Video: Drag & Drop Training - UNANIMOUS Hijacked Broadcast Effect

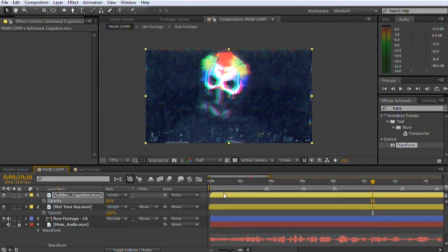(12:24)
And I'm also going to lower the opacity of these layers just a bit. All right, we're getting there. It's a lot of work for a subtle effect, but the subtlety is what's going to sell the effect in the end.
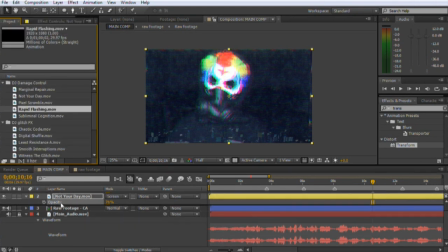(12:36)
So, all right, now we're going to get into that secondary glitch action.
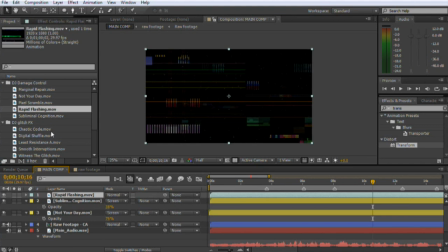(12:40)
So we'll start pulling out elements that we can use for this larger secondary glitch.
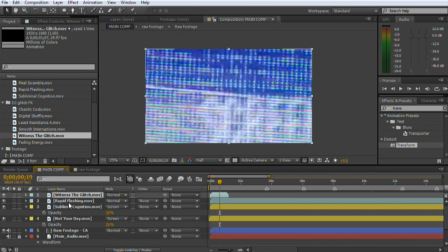(12:47)
And we're going to line them up with these markers that we set before.
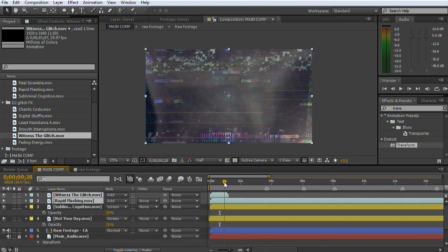(12:51)
And also, I don't think you'll be able to hear this, but if you hold Control while you scrub in After Effects,
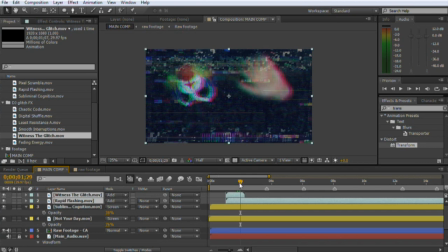(12:57)
you can actually hear the audio, so we can figure out exactly where we want these glitches to occur.
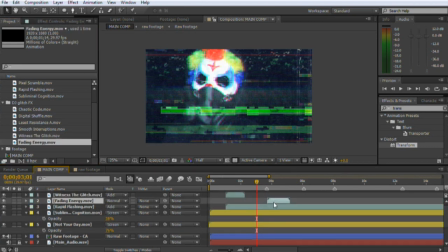(13:05)
So I'm just going to add these elements in, and I'm just going to skip ahead to where I have that all done.
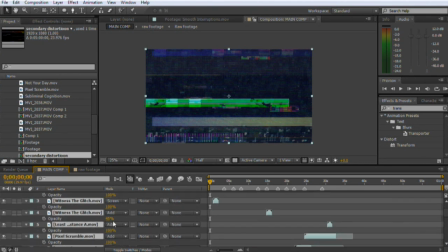(13:13)
All right, I have all these elements chosen, and they're all lined up with the markers that we set before.
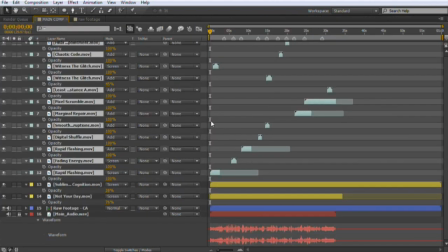(13:18)
And you can see some of them have different opacities than the other, just to give it a little bit more variety. So I'm going to pre-comp them down into one layer again,
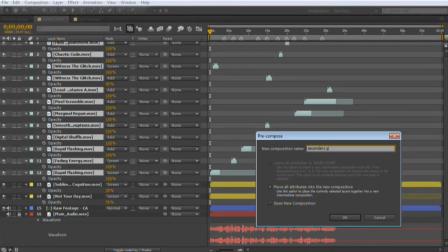(13:27)
and I'm going to rename it Secondary Glitch Displacement.
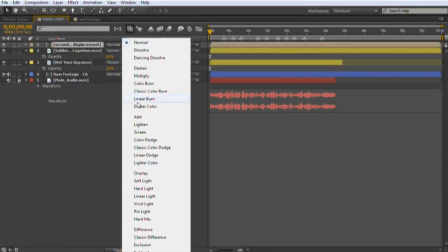(13:33)
And we'll change the blend mode. Let's try Add for this one. Then I'm going to duplicate my footage layer,
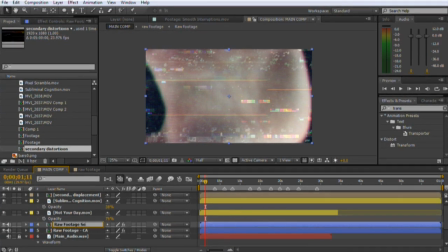(13:41)
and I'll modify it to be the secondary glitches.
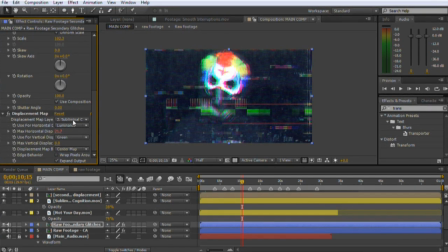(13:49)
And then I'm going to modify the effects on this layer. So I'm going to change the displacement map, the layer setting here, to be secondary glitches pre-comp. And I'll also pump up the values as well.
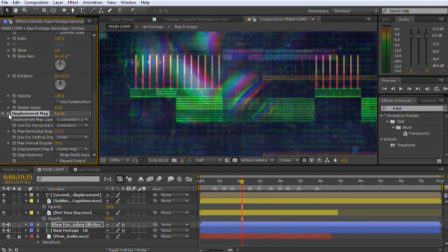(14:01)
And you can see how the displacement is really pushing the pixels around here and really wrecking the footage in a good way.
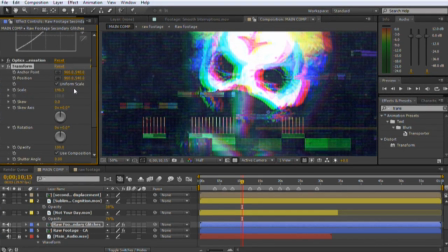(14:10)
I'm also going to scale up this transform effect. Again, I have to do it in the transform effect because if I do it in the layer properties, if I scale it up here, you can see that the displacement is actually scaling up as well,
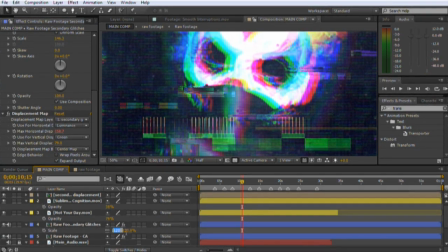(14:22)
and it's getting all thrown out of alignment. So we're going to just stick with this transform effect.
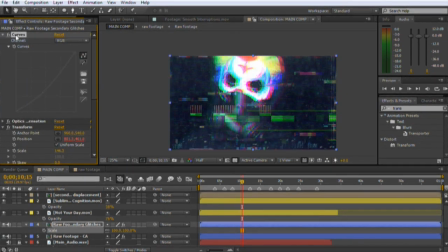(14:28)
I'm also going to brighten it up just a little bit, just to give more of a hint of where he is, just to bring the background in.
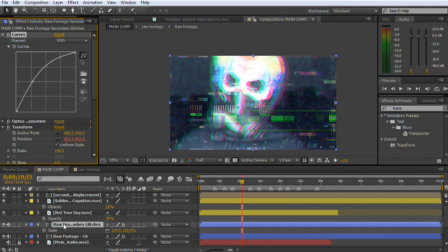(14:36)
And then to add the time remapping effect, we're just going to right-click on the layer and go to Time, Enable Time Remapping. Then we're going to Alt-click on the stopwatch and add another wiggle expression. And this one is a little bit different.
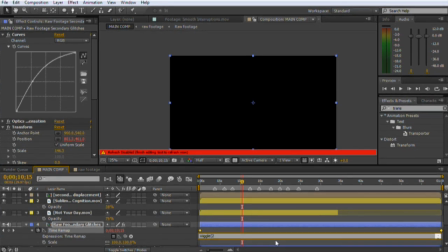(14:50)
So we're going to put 2 times per second for 0.8 seconds. And then this third value is a noise value, and we're going to make it pretty high, 5.4.
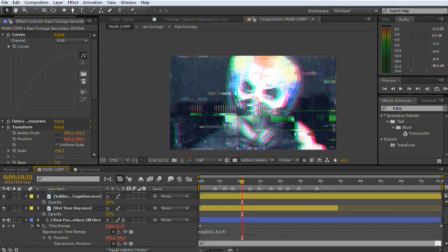(15:05)
And I'm also going to put a wiggle expression on this position property, just to make it a bit more stuttery and creepy.
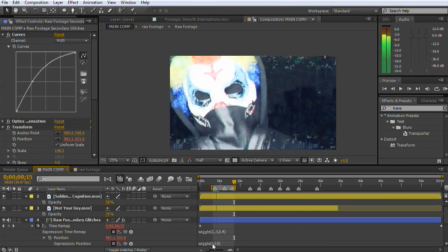(15:13)
So let's play it back and see how the effect looks. Looks pretty good to me.
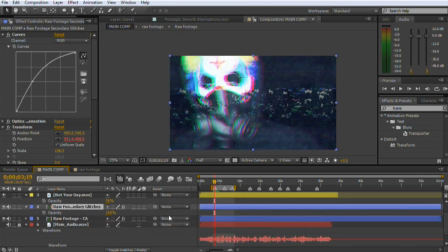(15:18)
So now I'm just going to animate the layer on and off corresponding with my markers.
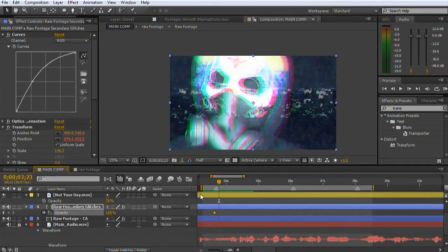(15:23)
And I'm just animating the opacity,
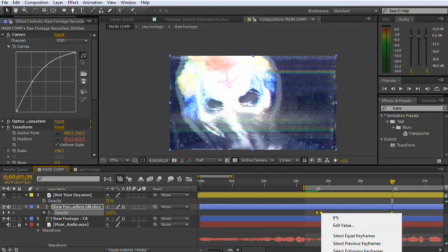(15:26)
and I'm going to use hold keyframes just so I can turn it on and off quickly and easily.
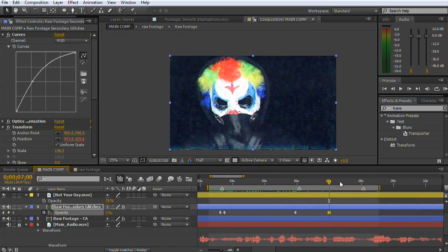(15:33)
And I'm going to skip ahead again to where I have these all done.
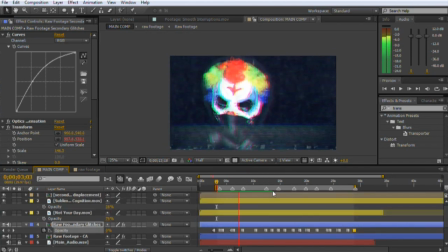(15:38)
So now if we play this back, we can see the distortion effect, and then the overlay kicks in along with those secondary footage and the time remapping effect.
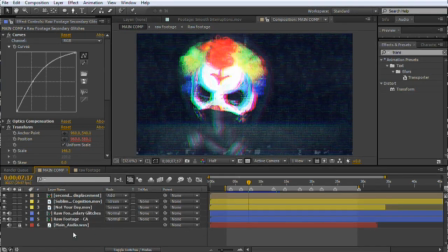(15:47)
Very creepy. All right, I just want to make sure that we're all on the same page with exactly what is happening here and what everything is doing. So we have our raw footage, and it is using this subliminal cognition noise layer as a displacement map, just for some subtle distortion.
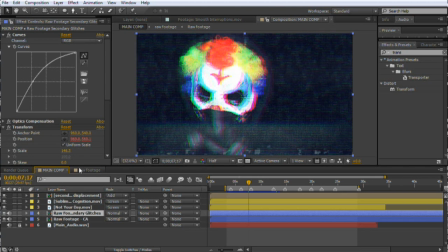(16:06)
Then we have this second copy of the footage, which has been scaled up and brightened up as well, and it is using this secondary displacement pre-comp as its displacement map. And that pre-comp has all the super intense glitch effects elements inside.
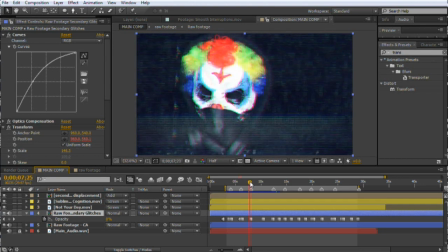(16:25)
As well, the opacity of this secondary layer is being animated on and off in time with our sound effects.
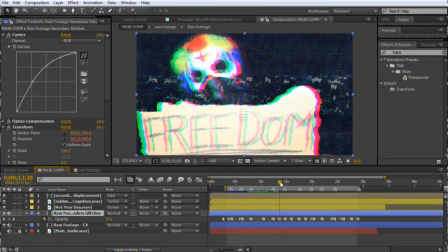(16:31)
And we've left all of these digital juice elements visible and changed the blend mode,
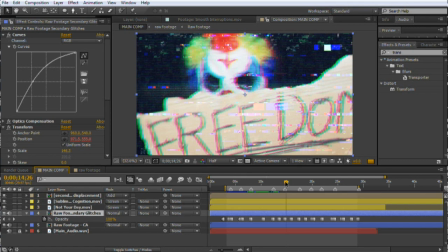(16:36)
so they're actually pulling double duty as both displacement maps and as overlays.
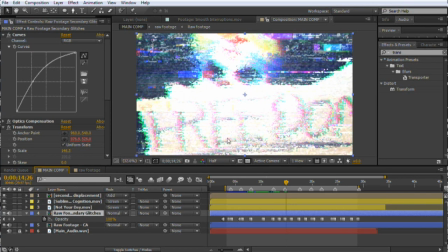(16:41)
And so we have a lot of distortion happening with these displacement maps, and the whole point of that is to make it look like the footage is actually bending around these pixels and is actually part of a screen rather than just behind the screen. Hope that all makes sense. All right, just a few finishing touches now.
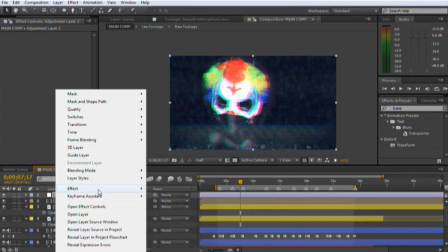(17:00)
I'm going to add this adjustment layer, and I'm going to add a curves effect on it just to brighten it up.
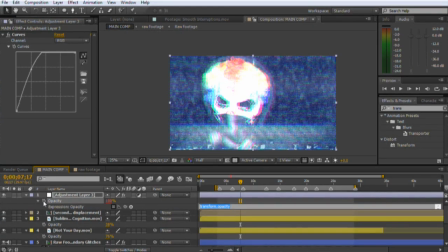(17:09)
And this is just going to be a flicker. So I'm going to wiggle the opacity 4 times a second for 100%. And I'm actually going to set this starting value down to 20%, just so it kind of creeps up every once in a while. Then I'm going to add a vignette, but instead of the normal way of just using a black solid or an adjustment layer, why not use another digital juice element?
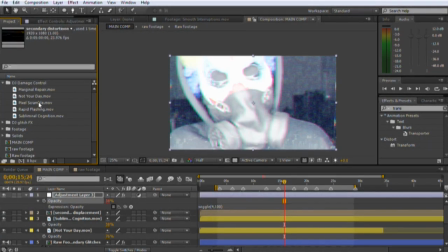(17:35)
So I'll grab this piece, this pixel scramble, and I'll add it to the comp.
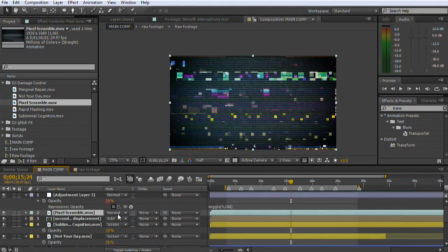(17:40)
I'll change the blend mode to multiply and change the opacity down to 50%.
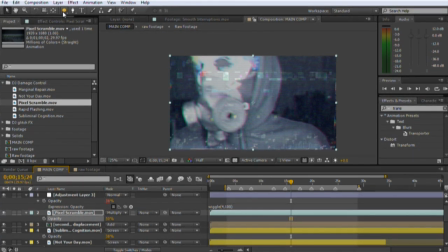(17:47)
I'll add the circular mask by double clicking on the circular mask tool,
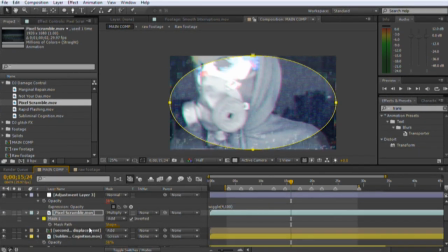(17:52)
and I'll invert it, and I'll hit MM to get the mask properties, and I'll feather it like crazy and expand it out a bit. And that's it.
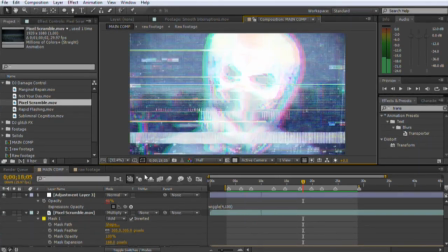(18:04)
Now you have this effect that works great for video, for titles, for anything that you need to make look super glitchy and distorted.
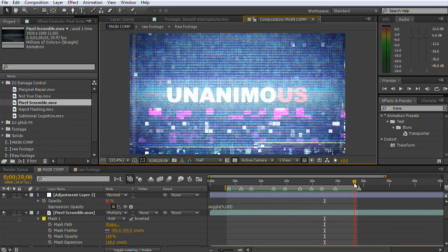(18:12)
And as promised, I have a special treat here.
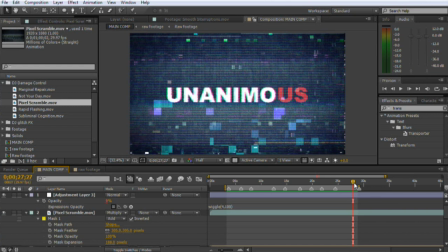(18:15)
It's actually a recording of an earlier attempt by the hacker group UNANIMOUS to hijack the signal.
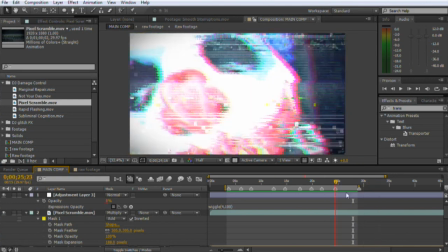(18:21)
And you'll see that they weren't quite as prepared the first time around. But before that, I just want to say thanks so much for watching.
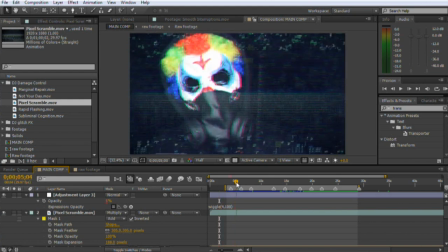(18:28)
I hope you learned something. And if you have any questions, don't hesitate to leave a comment.
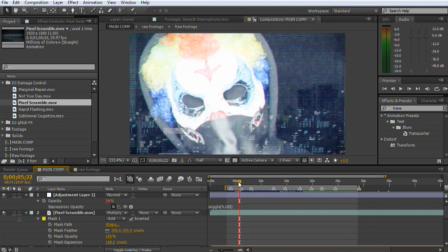(18:32)
Don't forget to like and share this video with your friends. Once again, my name is Chris Kaptein for Digital Juice. Thanks again for watching. Bye-bye.
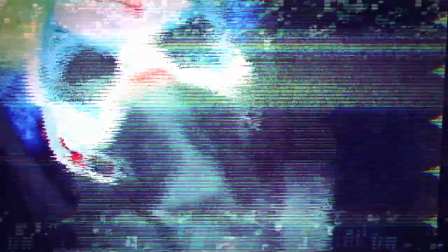(18:42) Ladies and gentlemen, we interrupt this broadcast to bring you this single demand.
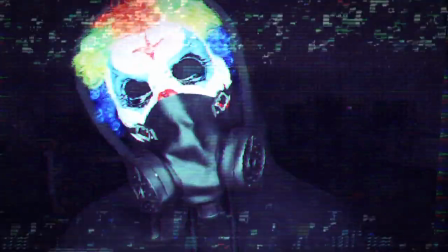(18:52) Wait, what am I supposed to say again? Give me that thing.
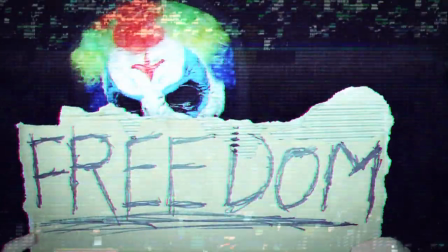(18:57) Give me that freedom. How am I supposed to do?
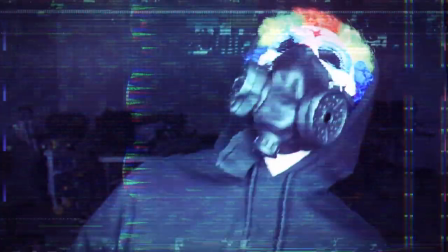(19:02) I can't see anything. What? Mom, I'm on the computer! We are always watching.
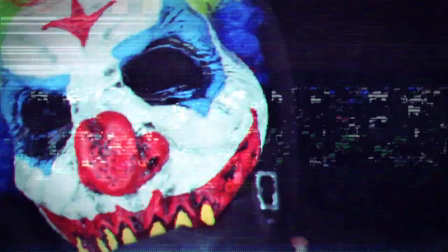(19:09) Mom, I'm on the computer!